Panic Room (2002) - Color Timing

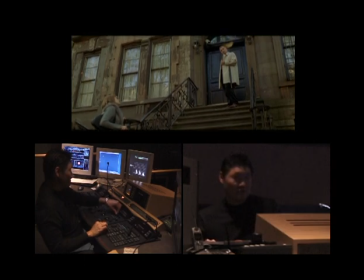[8:18]
Maybe just take it down right there so we can see a little bit more of him.
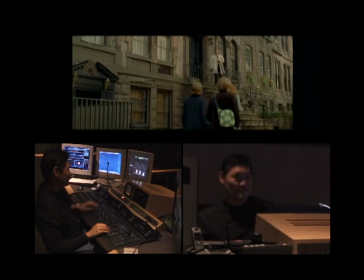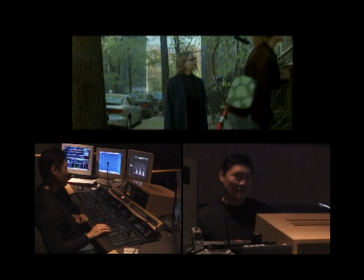[8:32]
And now we're going to color correct Jodie Foster on the push in. So first what we're going to do is we're going to color correct her, build some contrast into this shot. And then what we're going to do is we're going to put a window over her so that she sticks out a little bit more from the background.
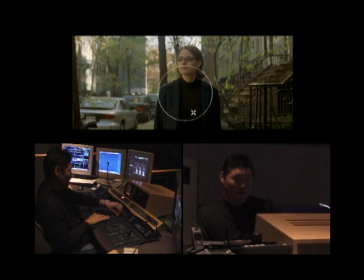So what we're going to do is we're going to brighten her up and darken the background a little.
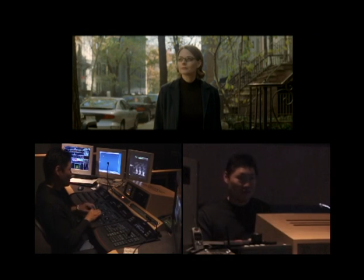And it's very subtle what we're doing here, so
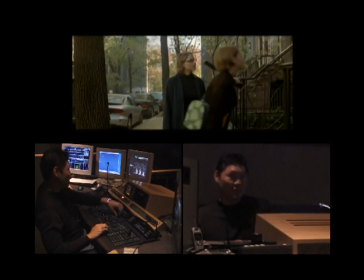[9:19]
should be pretty much imperceptible. And we're just doing small little lighting changes throughout this movie.
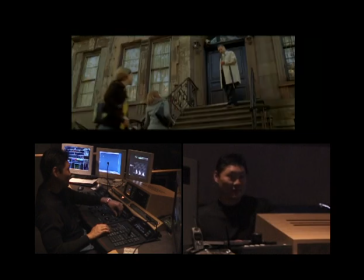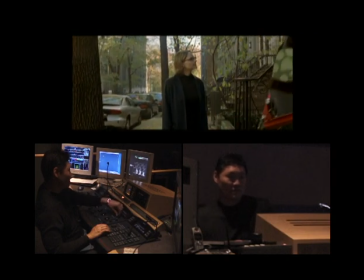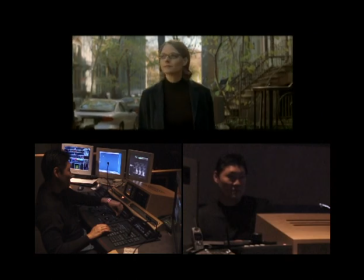[9:36]
Now, here's a
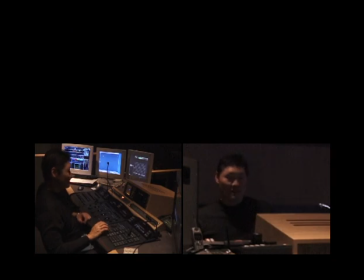[9:42]
window. And that's it. Digital intermediate is an expensive process, and it's not, at this particular moment, it's not for every film, because if you want to work with a cinematographer and or director who are using it for a specific reason. David wanted an insane amount of control over the imagery, and this is the only way to get that for him. When you look at other movies that are doing digital intermediate, it probably boils down to two things going on. Either they want a unique look that you can't get in a lab, which is what Brother Where Art Thou did, which is sort of the first big movie that did that. Or the other thing that's going on is you've got an effects movie in which 60 or 70% of the movie's digital anyway. You might as well put everything else through that pipeline and control it on that same level.